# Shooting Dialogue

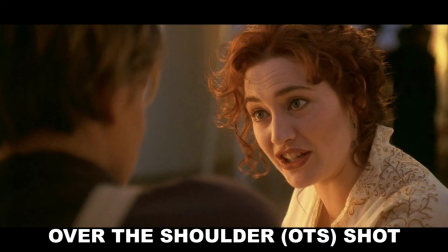This is another type of medium close-up called an over-the-shoulder shot. It shows us the face of the character talking, framed looking over the shoulder of the person listening. This type of shot keeps the attention on the person talking while reminding us of the interactive aspect of the conversation.
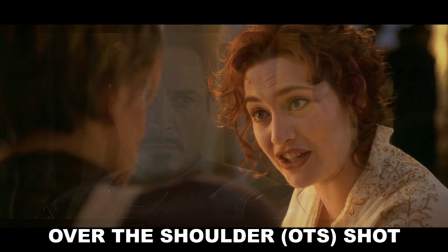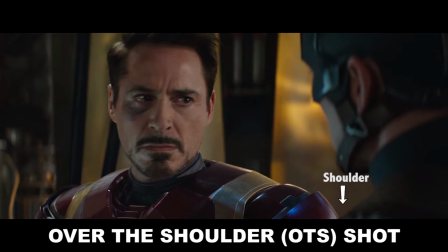And then there's the close-up.
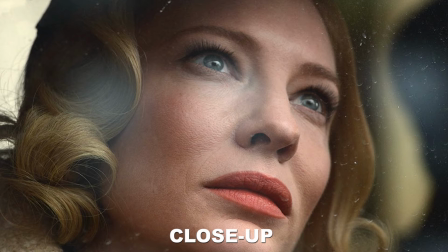Despite its status as the most famous kind of shot, it should be only used rarely. The general rule is that it should be used during periods in the conversation that are intimate or intensely emotional.
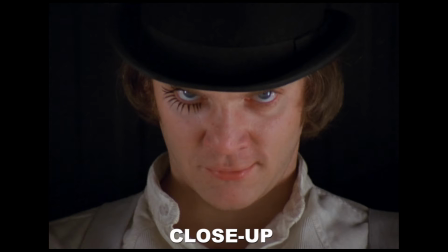And that's it. There's nothing that will ruin the mood of your dialogue scene like an inappropriate close-up.
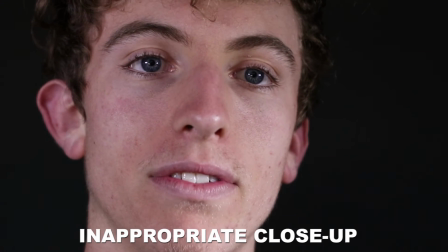Have you guys seen my keys?
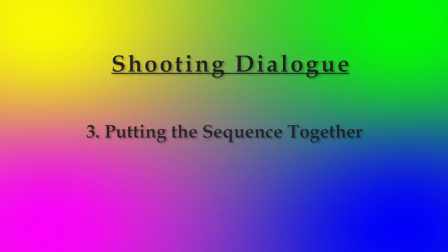This brings us to the third and final topic, putting the sequence together, pre-production and editing. So let's talk about how to pre-visualize these shots in sequence, which will then dictate how you'll put them together in the editing software.
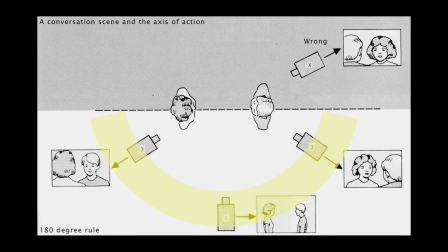The first shot in the scene is usually a wide shot, so we can get oriented with what and where things are happening and who our characters are. So let's place the camera here along our arc for our wide shot. As the scene continues, we generally push in closer to our subjects.
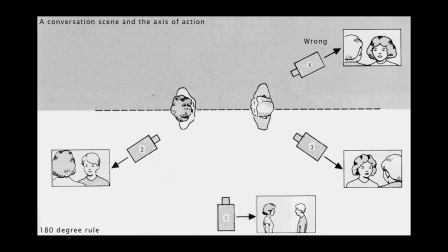The theory goes that the more the audience gets to know the character, the more permissible it becomes to use closer and closer shots. So we can put a camera here or here for our medium shots and close-ups, remembering that we need to keep at least 30 degrees between each camera position.
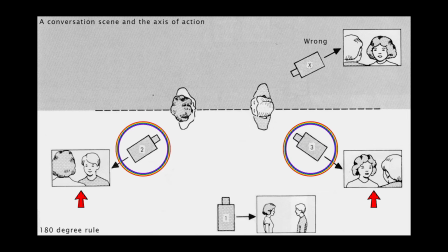Make sure to use your rule of thirds to keep your subject on the correct side of the frame so that they're looking across the shot at the person they're talking to. Remember to shoot across the correct shoulder when shooting your OTS shots so that you don't cross the line of action, because once again, the characters will swap positions in the frame between shots, creating a jump cut.
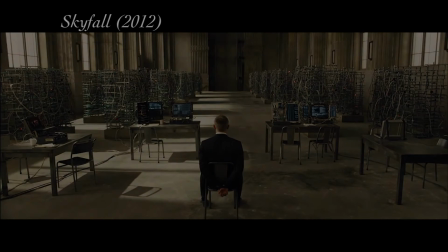So that's the theory. Let's take a look at some examples. This is from Skyfall, the interrogation scene between Raul Silva and James Bond.
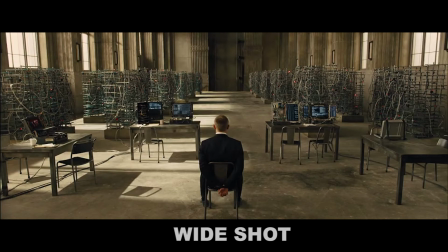We start the scene with a wide shot. This shows us that Bond is tied to a chair, and it shows that he is stuck in this strange location with these different computers and wired together machines.
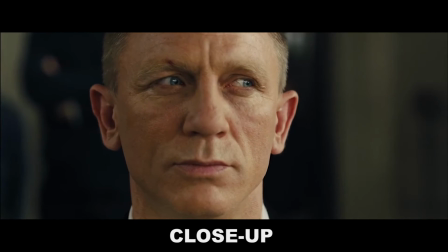We cut to a close-up of Bond, which shows us that he is perceptively taking the scene in.
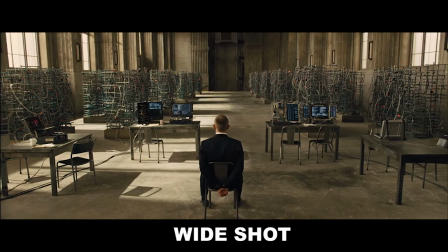We then go back to the wide shot so we can see this trippy, antiquated elevator descending.
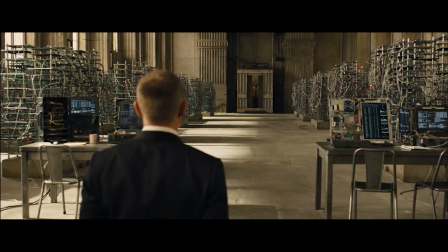Back to Bond's close-up. He is ready for whatever will come out of that elevator. Then we cut to a wide shot again.
Welcome. Do you like the island?
As Raul gets closer and closer to Bond, it turns into a medium shot and a medium close-up.
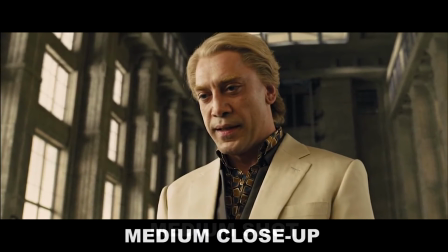No, they only eat rat.
He tells a creepy story and ends up menacing over Bond.
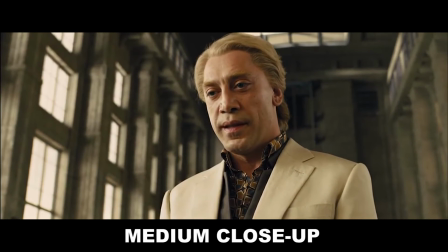The two survivors.
We cut back to a medium close-up of Bond and his stoic reply.
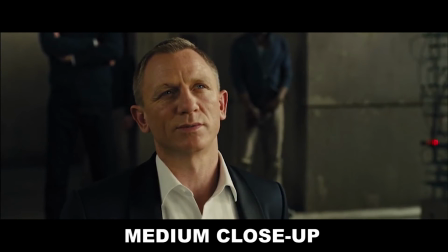I made my own choices.
Now Raul sits.
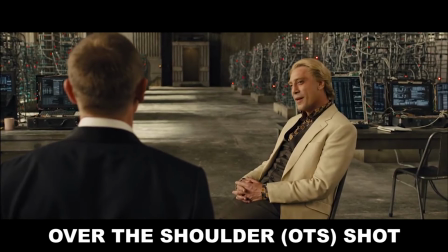A series of over-the-shoulder shots draws us into the more interactive part of this conversation, and so on.
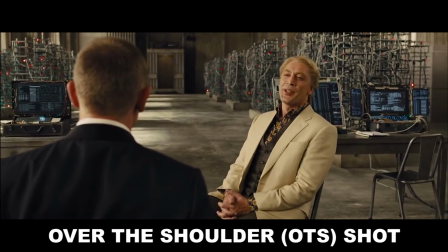You can see that the composition of each shot is purposefully chosen for its psychological effect on the viewer.
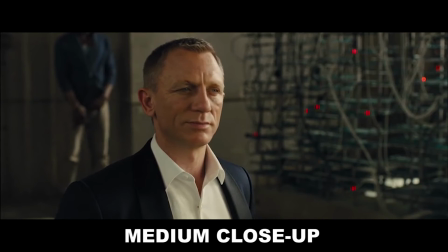When all she does is lie to you. She never lied to me. No? No. What did you score on your marksmanship evaluation?
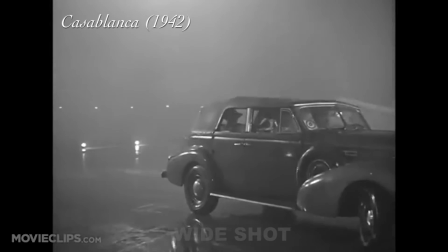This is the classic farewell scene from Casablanca. It starts conventionally with a wide shot that sets the scene at the airfield.
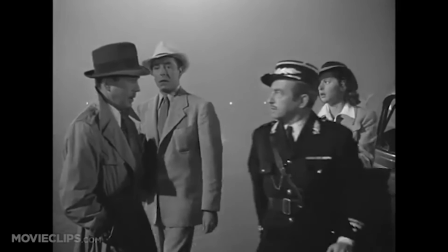Will you have your man go with Mr. Laszlo and take care of his luggage? Certainly, Rick. Anything you say. Find Mr. Laszlo's luggage and put it on the plane.
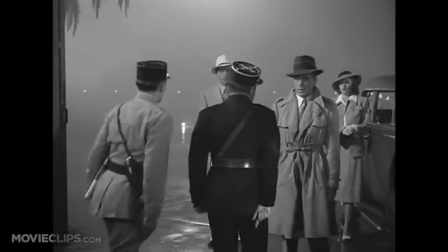Yes, sir. This way, please.
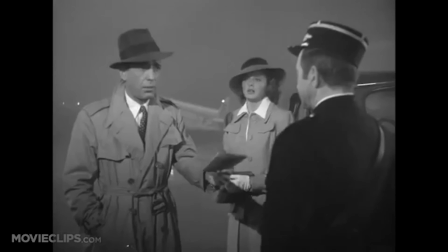Quickly, the major plot point of the scene is revealed, as Rick announces that Ilsa will be getting on the plane, but that he will not.
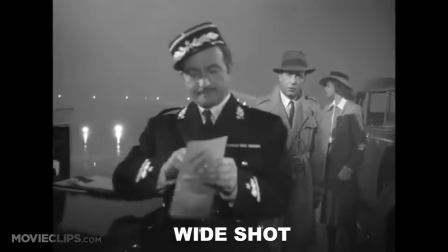And the names are Mr. and Mrs. Victor Laszlo.
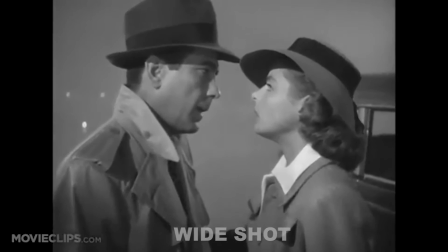This ratchets up the tension in the scene, as we in the audience are suddenly forced to accept that they must say goodbye.